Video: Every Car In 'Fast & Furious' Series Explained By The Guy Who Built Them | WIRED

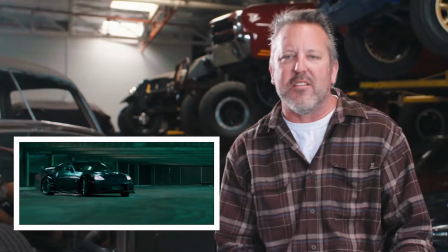248s
It's almost basically like the car was designed to become a drift car. And today, if you go to a drift event, they're everywhere.
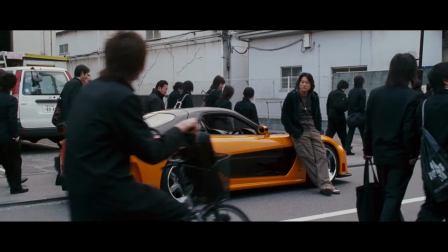253s
They put LS motors in these things. They put everything in them. So the Veilside Mazda RX-7, it was everywhere.
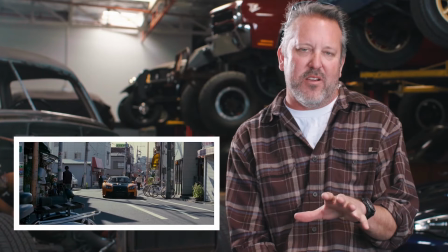261s
It was in every magazine. And we were able to make a deal with Veilside for their one and only hero car.
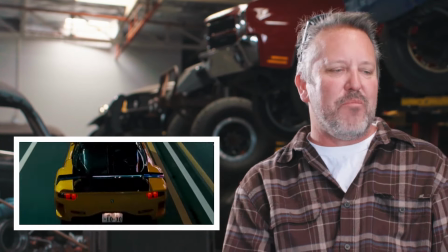266s
The sad thing was, you know, of course, we had to change the color. So it's almost painful when you get a car that has probably a $30,000, $40,000 paint job.
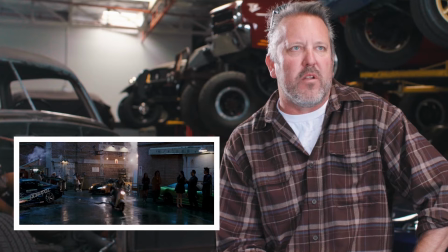274s
The orange worked out great. It really popped on screen. We ended up building, I think, 6 other replicas of that car.
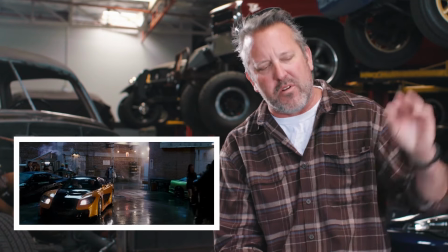279s
I take that back. We built 9. We had to build a whole other set for Japan as well.
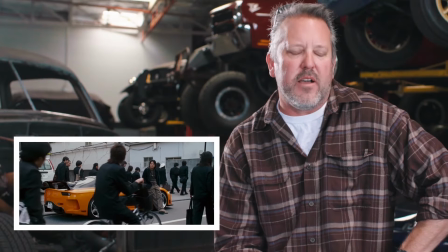283s
But the one car that was our hero car that came directly from Veilside had somewhere around 600 horsepower, a gigantic turbocharger.
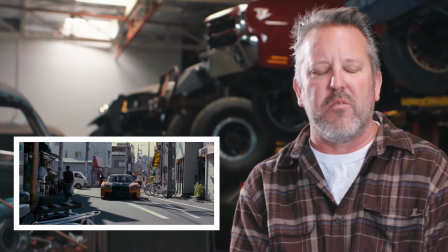290s
And I just remember one night down in Lower Grand where he literally had that car sideways, just blowing the back tires off of it for probably 300 feet.
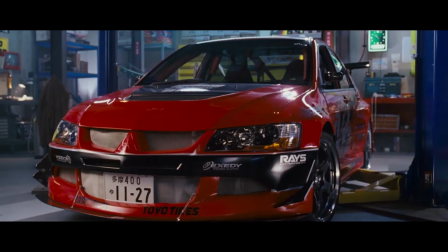297s
So, a good one. Once again, we bring back the Evo in Tokyo Drift, which, like I said, was just a car we had to have.
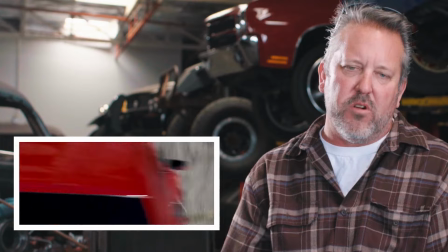306s
And that was the one that was completely converted to complete rear-wheel drive only. We didn't have to do that much to the motor.
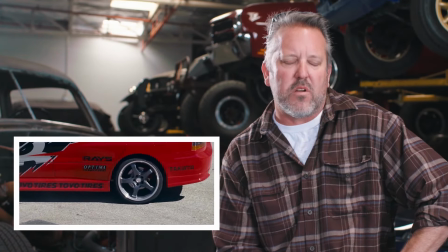311s
I mean, we did do some computer work, some exhaust work. But other than that, it worked great just as is.
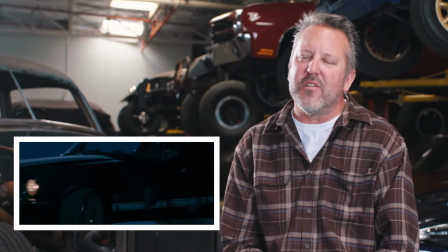318s
So the 67 Mustang, when I read the script for Tokyo Drift, the Mustang opened up a great opportunity to do something different.
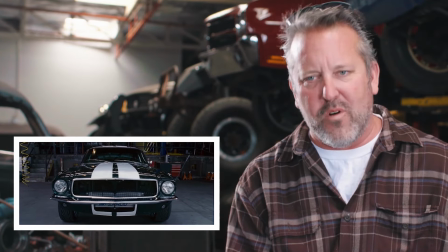324s
We actually went with the R34 engine in Han Sylvia.
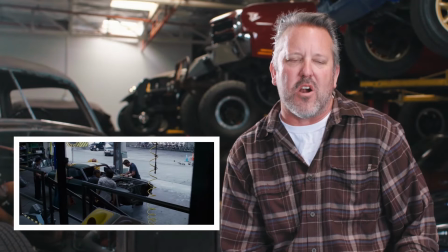330s
The cool part about it was we actually built this car. It was 100% functional.
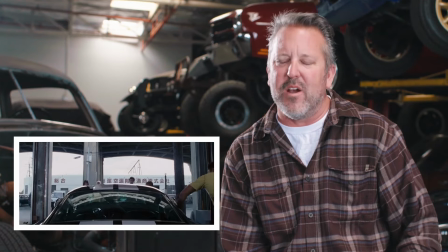333s
We actually did a bunch of drag race tests, and it ran, I think, a 13.0 at 114 miles an hour.
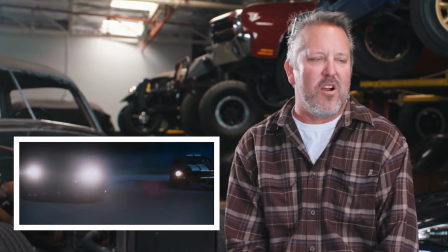339s
The 13.0 doesn't sound that impressive, but you have to realize we had tires that were set up for drifting. They were very hard compound, so it burned rubber through the through half the quarter mile.
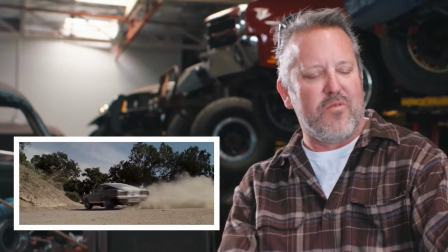348s
Like I said, everything you see on screen is real. The shots where the car's driving without a hood, and we got the camera, was a shot that I begged for,
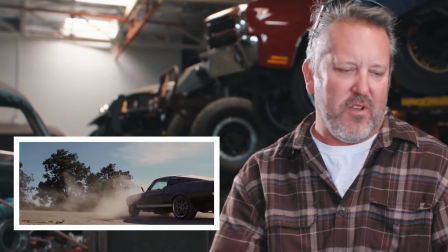355s
just because I said, look, man, no one's going to believe this car actually is a functioning vehicle unless you actually show it with the hood off.
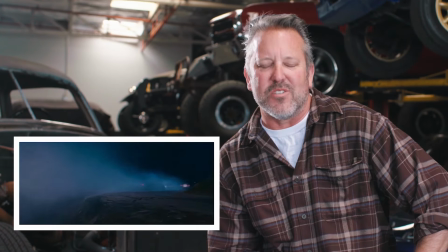360s
So, we were pretty proud of ourselves because it was just such a unique vehicle.
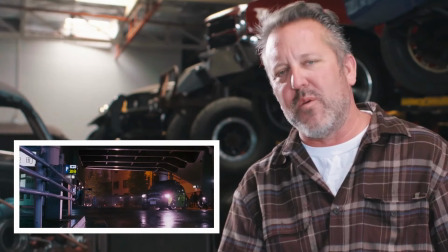365s
In Tokyo Drift, we actually had a VW van, and this car was for Twinkie. Twinkie was kind of a small guy, looked fairly harmless, but when you pissed him off, it gets crazy.
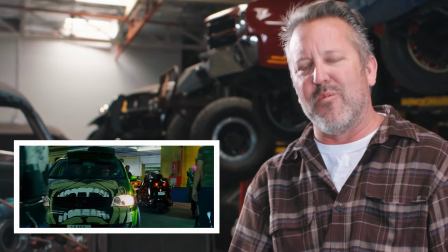374s
So that's really the story behind the VW van.
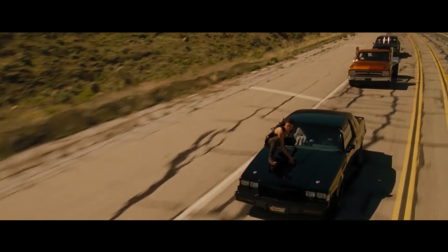381s
The Buick Grand National from Fast and the Furious.
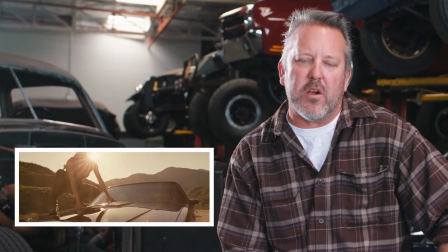384s
It's a car that was built in a time when American performance was really at one of the all-time low points.
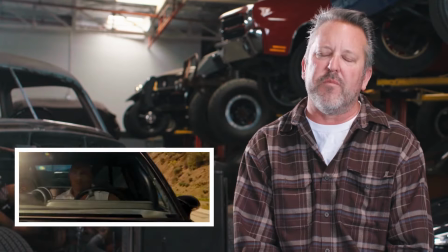390s
But the Grand National somehow broke through with its turbocharged V6. It was a car that with very little modifications could dip into the 12-second quarter mile times.
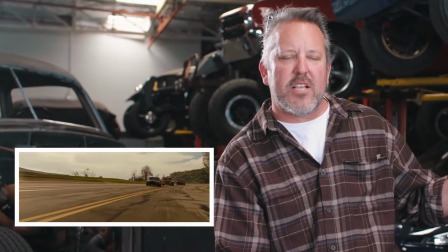399s
And what we did is really just lower the car to the ground a little bit more, put some black NASCAR-type wheels on it, and goes down as one of my favorites.
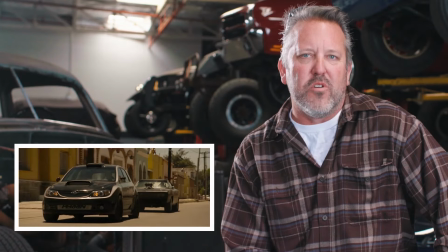408s
So fast forward, we get into another Subaru for Brian. I read the script and I said, hey, they're down in Mexico.
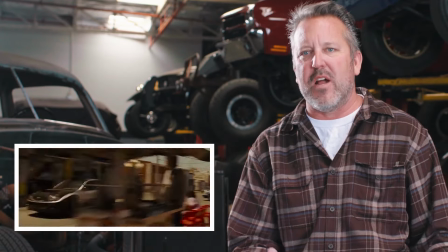413s
They're driving through dirt roads. I said, oh, hey, this has to be a rally car. Subaru came up and said, hey, we'd love to help you out.
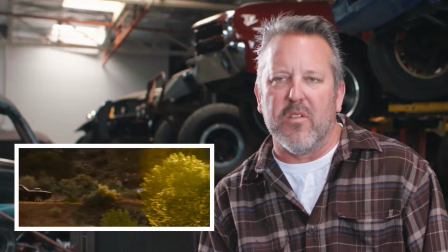419s
We basically put a roll cage, changed out the paint, the wheels and the tires, eliminated all the computer things that prevent us from doing the stunts we need to do, and boom, we're good to go.
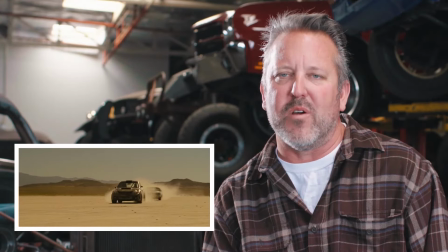427s
So all survived up until the end where we had to launch them out of a tunnel. I think we pretty much destroyed everyone we had, but the car performed flawlessly as they always do.
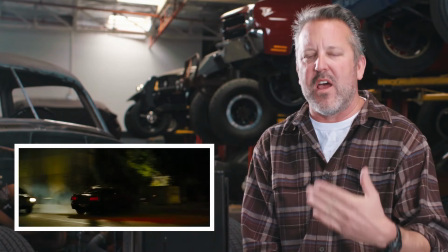437s
So the R34, once again, this car keeps coming back around and around and again, and it comes around and around for a reason, because they're so cool.
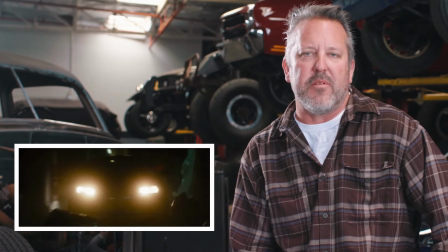443s
I mean, the Skyline, the GT-R, I think it's at the top of the list. Paul Walker himself actually owned one.
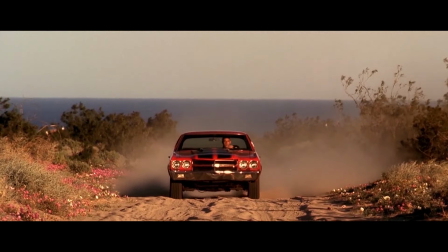449s
He has an R34. 1970 Chevelle SS. That's one of my personal favorites.
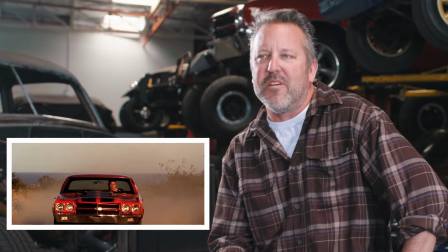455s
I drive a 68 SS Chevelle myself. It worked for his daily street car.
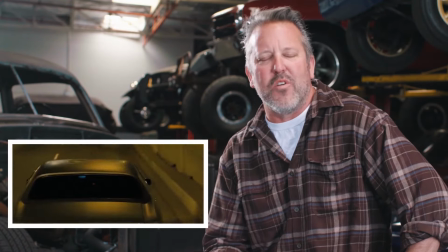459s
When the challenge came up to enter the race, he had to modify it, once again, overnight, turn it into basically the gray primer version with the American Racing wheels.
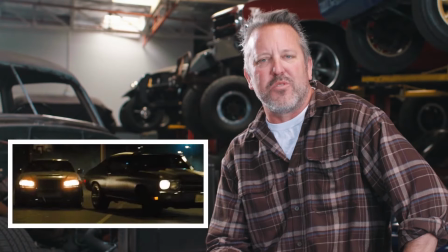466s
Car featured a big block, manual four-speed, pretty much cool on every level.
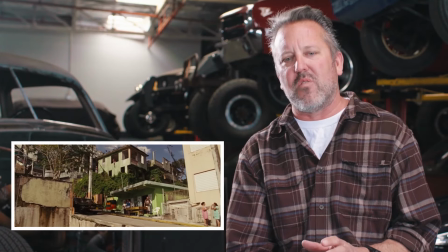472s
The 71 Skyline, one of the worst positions you can put yourself in as a pitcher car coordinator is to have one vintage car that needs to run and drive every day.
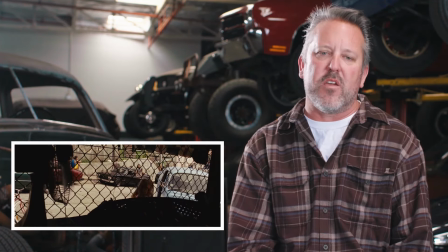480s
And that's exactly what we did, because it was obviously a car that I couldn't duplicate unless I, flew one over from Japan.
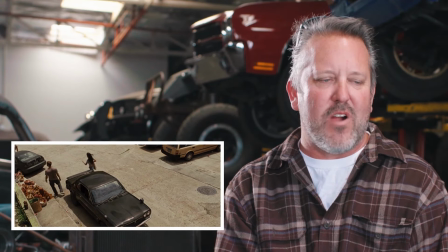485s
Did everything we could to prep the vehicle, and we were driving that car in, I think it was 100 degree heat.
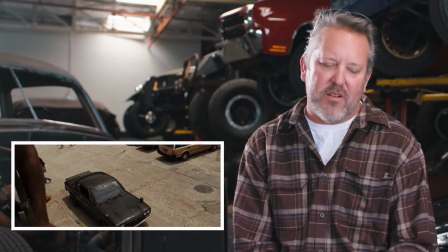490s
It, falls into that category of the perfect car for that scene.
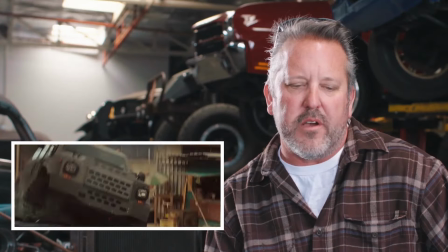497s
The Gurkha military vehicle. This is a car that when Hobbs is introduced into the franchise in 5, you needed that.
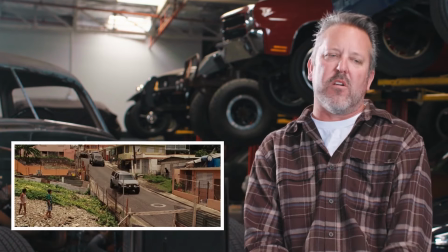503s
You needed something that just fit his character. And when I saw the Gurkha, I thought, man, it's not going to get any better. This vehicle's perfect.
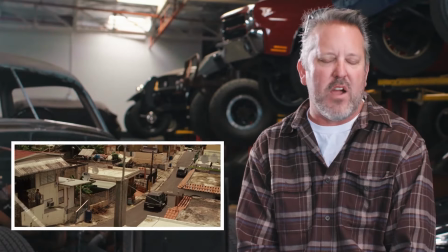510s
It's big. It's burly. It's mean. It drives through walls. It drives through houses.
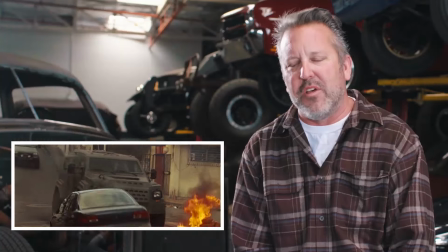513s
We actually had one that was a legit, and then we had a couple that were basically fake without all the armor plating and everything else, just to make them a little more nimble.
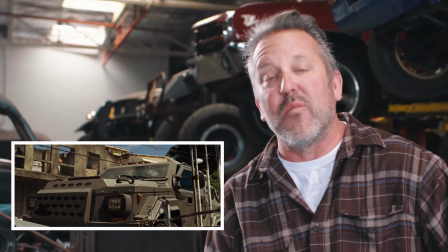521s
So we had a couple of, what I'll call lightweight stunt versions to go along with that.
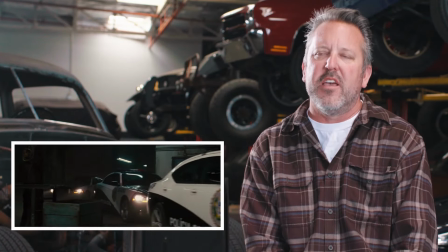527s
So the 2011 Charger, Dodge has always been a huge supporter of the franchise, and they had just come out with a brand new model, and we basically were working with a lot of prototype cars.
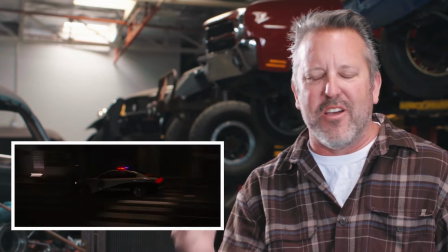535s
If you'll notice, one car has the red and blues on, that wasn't scripted.
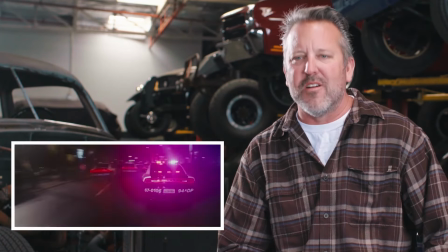539s
They somehow just got turned on by mistake, but, in the afterwards, looking at the footage, Roman would be the guy to turn the red and blues on, so we just left that as is.
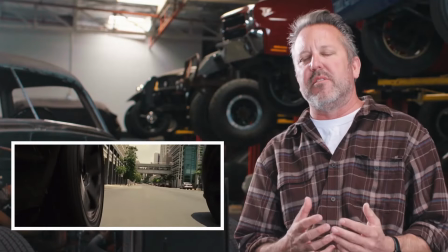550s
So we get into our vault heist Chargers. We basically assume that the team has taken the cop cars that they've heisted and,
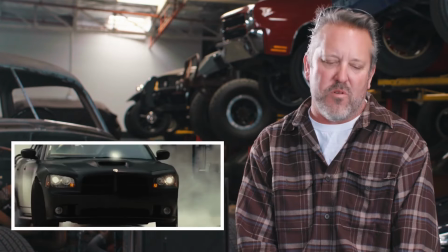557s
turn them into these vehicles to drag that vault through the streets of Rio, which were actually the streets of Puerto Rico.
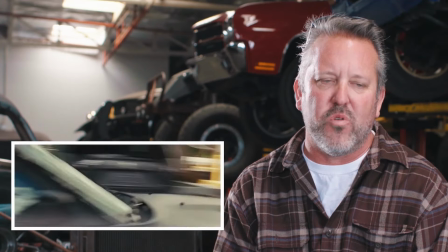564s
And I tell you, for those moments in the franchise when we destroyed a ridiculous amount of stuff, that's right there at the top.
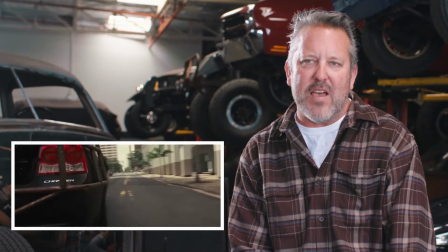571s
I think Fate of the Furious might have it beat with the zombie car scene, but I tell you,
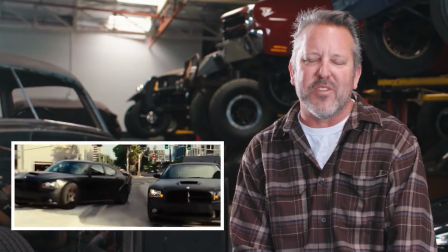575s
we probably put 150 plus cars into the scrapyard shooting that one segment.
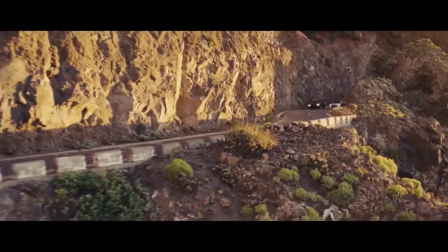585s
here we open up and they're on this mountain road. And this was an amazing scene.
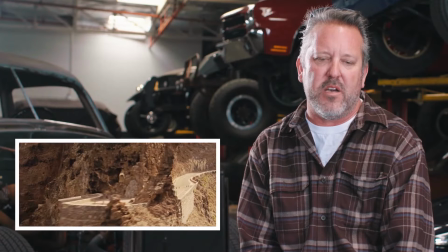588s
We filmed this out in Tenerife on this road that was far more dangerous than it actually appeared.
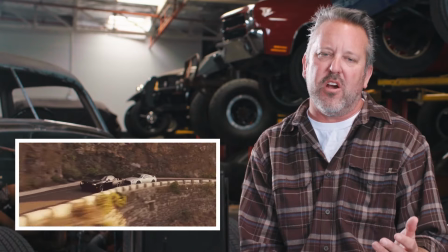594s
And it appeared pretty dangerous. It was really just a great contrast, I think, of the GTR and the Challenger going head to head with Dom and Brian,
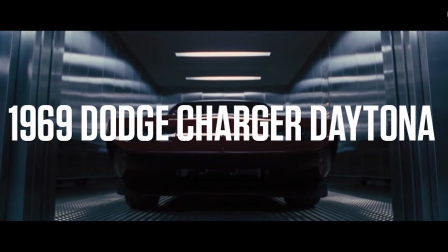601s
which is different than the normal, you know, Fast and Furious, just straight line drag race. So the Dodge Daytona, this is a car that I really wanted to build.
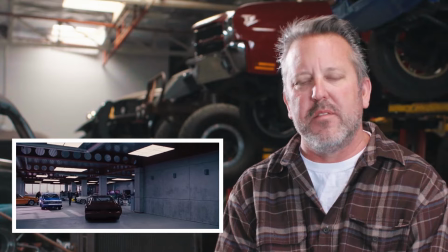610s
I brought it up a few times in the past. I didn't really get anywhere with it. But when we got to this film, there was one brief moment we were actually going to be out on the Autobahn.
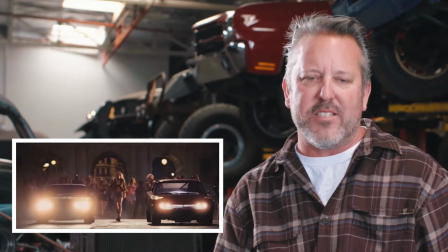617s
I said, you know what, if we're going to the Autobahn, we have to have a Dodge Daytona. It's a car that has the aerodynamics to keep up with, you know, European supercars.
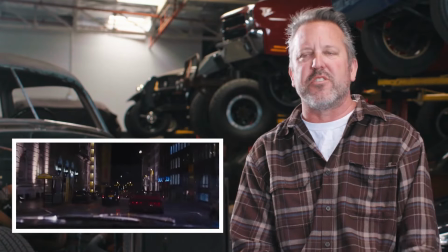624s
I said, it makes perfect sense. Well, the story deviated, the locations changed, but the car still stayed. It's not a replication of an original Charger.
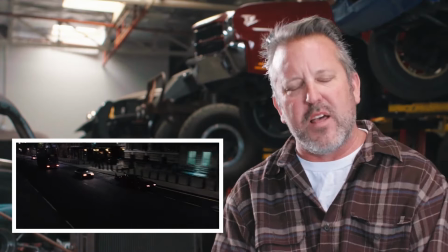631s
It's kind of my own version where we tucked the nose back in. Obviously, we slammed the car to the ground. We just streamlined everything.
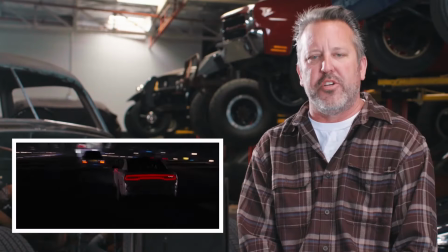639s
In 6, we had a scene where it was kind of like a government issue version of a Charger. So I had a lot of fun with that.
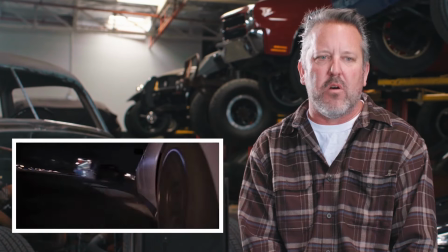643s
We basically did kind of like a battleship gray paint scheme, you know, once again, lowered them, changed it up to a, you know, like a Mopar 20-inch wheel.
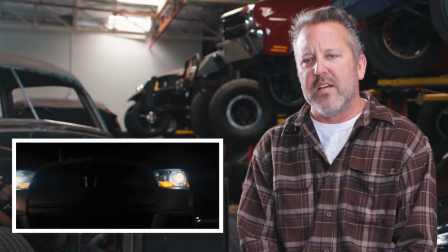650s
There's really not a lot you can do to the exterior of that car because they're so cool as is. And when you do try to modify them, they just don't look right.
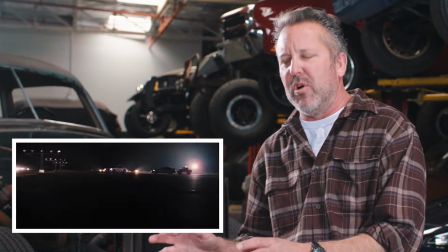655s
And it looked like a car that Hobbs would have had built in the military facility for the crew.
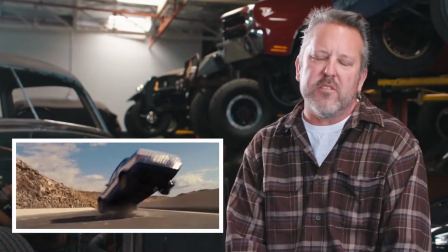662s
So the Ford Escort Mark I, this is a car that's a huge favorite.
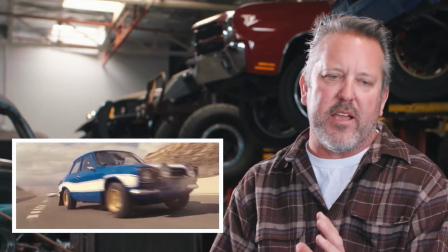666s
When I went to the UK, I realized very quickly that this is like the Dodge Cuda of the United Kingdom.
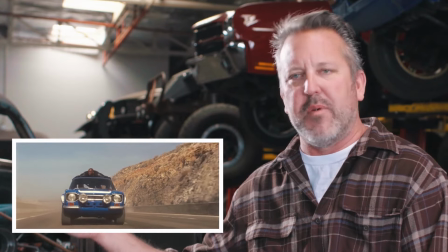672s
These cars are so popular there that when we had our team of mechanics that were the local guys, I couldn't get them to work on anything but that car.
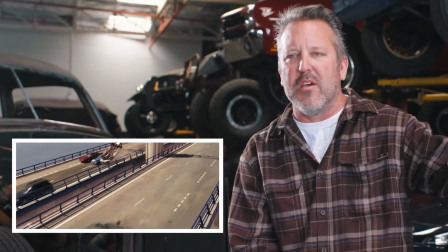679s
If we pulled up the set, we would have a Dodge Daytona, maybe an Enzo Ferrari, and we'd have the Escort.
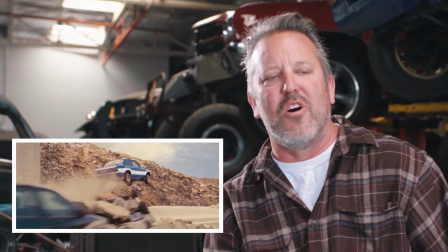684s
All the local, you know, fans and, you know, people walking the streets would instantly flock to the Escort. So I will say that the UK crew made those cars as authentic as they look on screen.
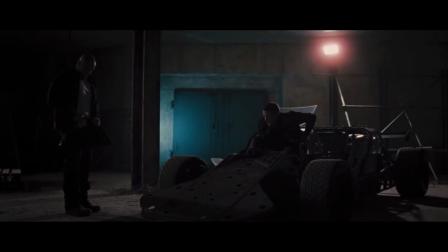693s
I mean, everything down to the correct valve cover. The flip car, this was a really interesting car.
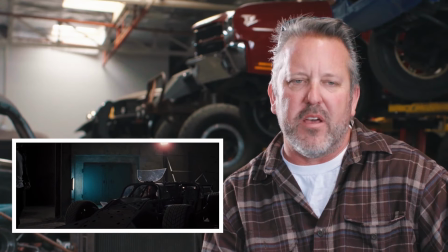699s
I mean, there's cars that we build that are, you know, a modification of something else, and there's cars we build from scratch, and that's the other one that came from scratch.
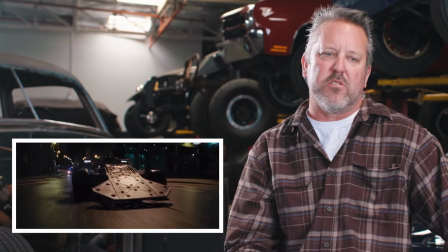705s
Justin came to me and said, hey, man, I want to build a car that can run other vehicles and launch them into the air. I said, man, that's awesome. That's a great idea.
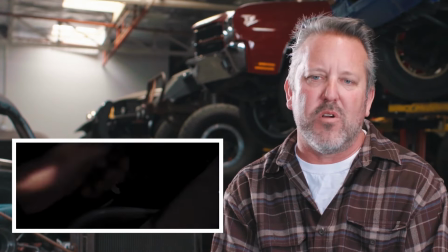710s
And they were fully functional. They had a 500-horse LS motor, turbo 400, V-drive unit, so the motor side in the back,
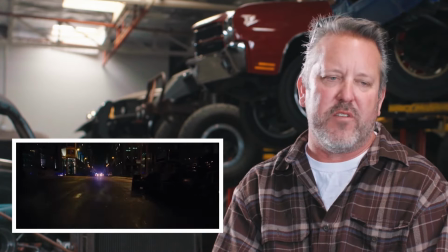717s
power supply to a Dana 60 front axle out of a Chevy truck, and the rear steer was basically a system that we,
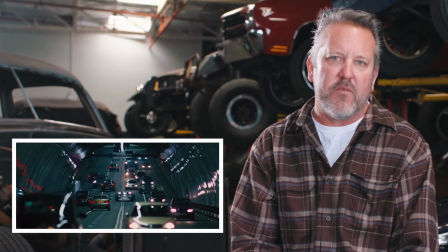723s
you know, robbed from the monster truck industry,
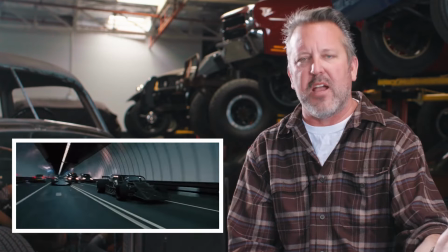725s
where you had a toggle switch that could self-center or maintain that angle as long as you want. I think it was the ideal thing for Shaw to be driving.
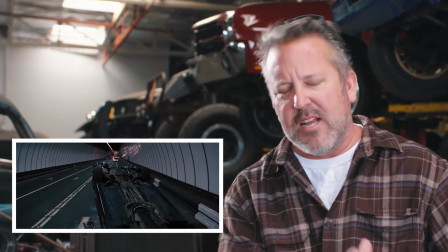733s
It kind of showed Shaw's technical side and what he was really about.
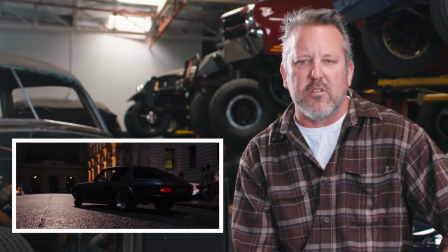738s
The Jensen Interceptor is a car that Michelle Rodriguez still gives me a hard time about today. She really didn't like that car at all.